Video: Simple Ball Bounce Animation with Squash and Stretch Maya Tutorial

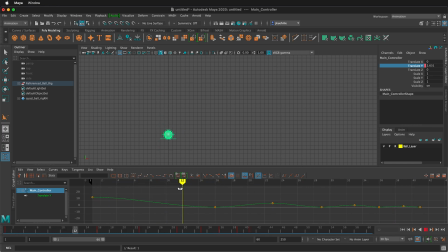248s
So now we have an animation of the ball going up and down but there's a lot of problems with it still. Let's go ahead and play it. Kind of looks like the animation is just hovering there. That's because we don't have the correct interpolation between our keyframes.
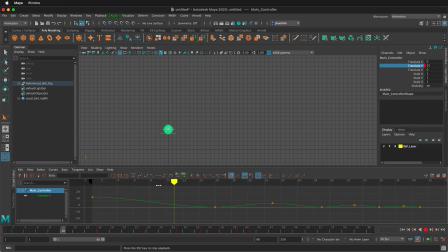264s
Right now it's on auto so that means it's just making a smooth curve in between each frame and that can be good for like a swimming fish but we We have a bouncing ball that has different speeds depending on what's happening. When it hits the ground, it should have a big impact, so I'm going to stop.
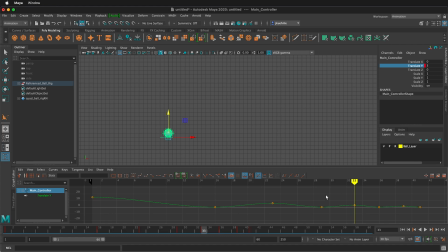281s
The way we can fix this is selecting the bottom keyframes, so these keyframes on the bottom. We can hold the shift key and then drag select each of those. With all the bottom keyframes selected, we can click on the break tangent icon. Now I will off-click.
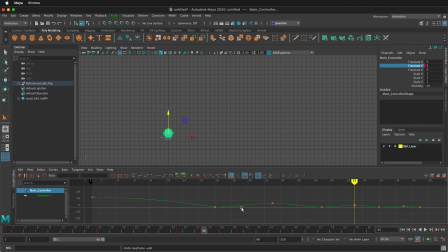298s
Now I can click these handles individually and move them up to make them look more like a V. Click on the keyframe and then move its handles up. We want each one of these to be up and straight, so it's more like a V when the ball is hitting the ground.
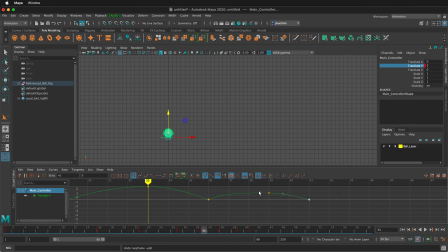315s
Remember, you can zoom in to get what you need. And we want to make sure that the ball doesn't go past the top. We want it to be a nice, smooth arc there. So now let's see what that does if I press play.
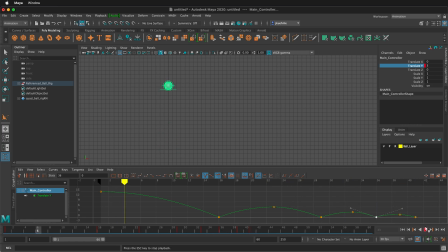331s
Now you can see that the energy is dampening. It's accelerating as it comes down and then slowly going up to the top, hovering a bit, and then coming back. Now by having the keyframes with broken tangents we can manipulate how they work. Now we also need to see squash and stretch.
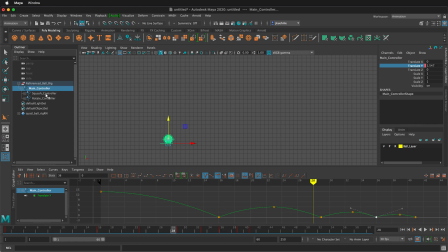347s
So I'm going to stop. I'll twirl out my group and if I click on the squash controller notice that the Y graph goes away. Sometimes that's convenient because we don't want to see the main controller, and then down here there's a thumbtack.
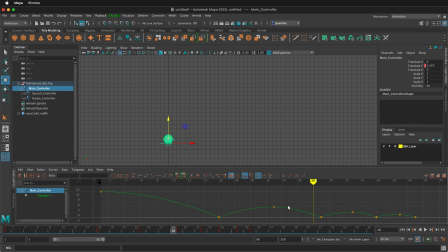363s
If I click the thumbtack, my translate Y will stay on the graph, and this can be good for timing and knowing where your keyframes are. Then I'll click on the squash controller. So at frame one, we want to be at zero,
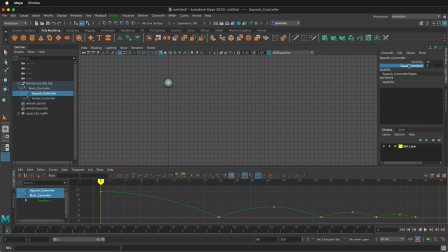378s
so I'm going to set an initial attribute by clicking on the squash attribute up in the channel box, right-click, key selected. Then as it comes down, it's going to start stretching towards the end. So I'm gonna go all the way one frame before it hits the ground.
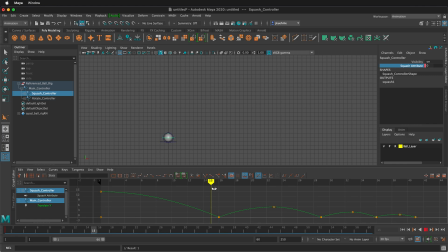394s
So this is frame 15. It hits the ground on frame 16. So on frame 15 I'm gonna type in point 3. And I can adjust this by holding the control key and middle mouse button dragging, but I think for this small ball point 3 is pretty good.
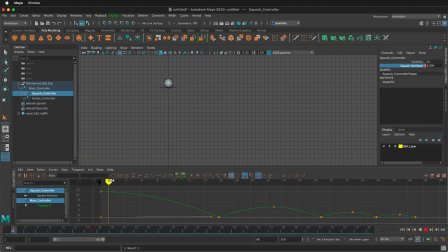413s
I'm gonna right-click key selected. So now as you see the ball comes down and it's stretching as it comes to the ground. The ball's coming down, it's the ground. When it hits the ground we want it to be smashed so I'm going to type negative
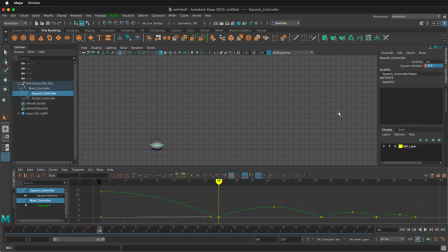430s
0.3 to really exaggerate the impact and then of course right-click key selected. Then right when it leaves here it's gonna snap back to zero so I'll select zero and then right-click key selected and then
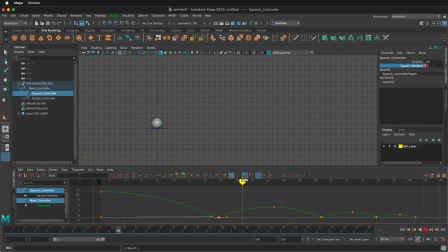447s
somewhere in the arc it's going to be super stretchy but then as it slows down it's not going to be as stretchy so maybe around frame 20 I'll type 0.2 and then I'll right-click key selected and then as we get to the top of the arc it's definitely going to be 0 there
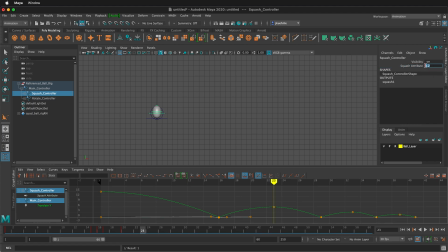466s
so here at frame 23 I'll type 0 then right-click key selected. Then we're going to start accelerating down again and it's going to keep stretching, stretching, stretching, stretching all the way to one frame before it hits.
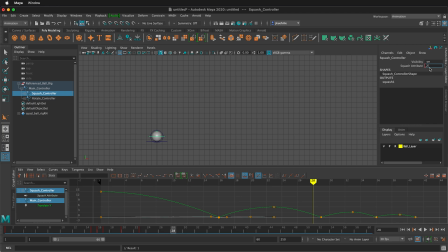483s
So on frame 28 here I'm going to type 0.2. Remember before it stretched 0.3 so it's going a little bit slower now. So I'm going to right-click key selected. Then when it gets here it's going to be squashed. So I'll type negative 0.2.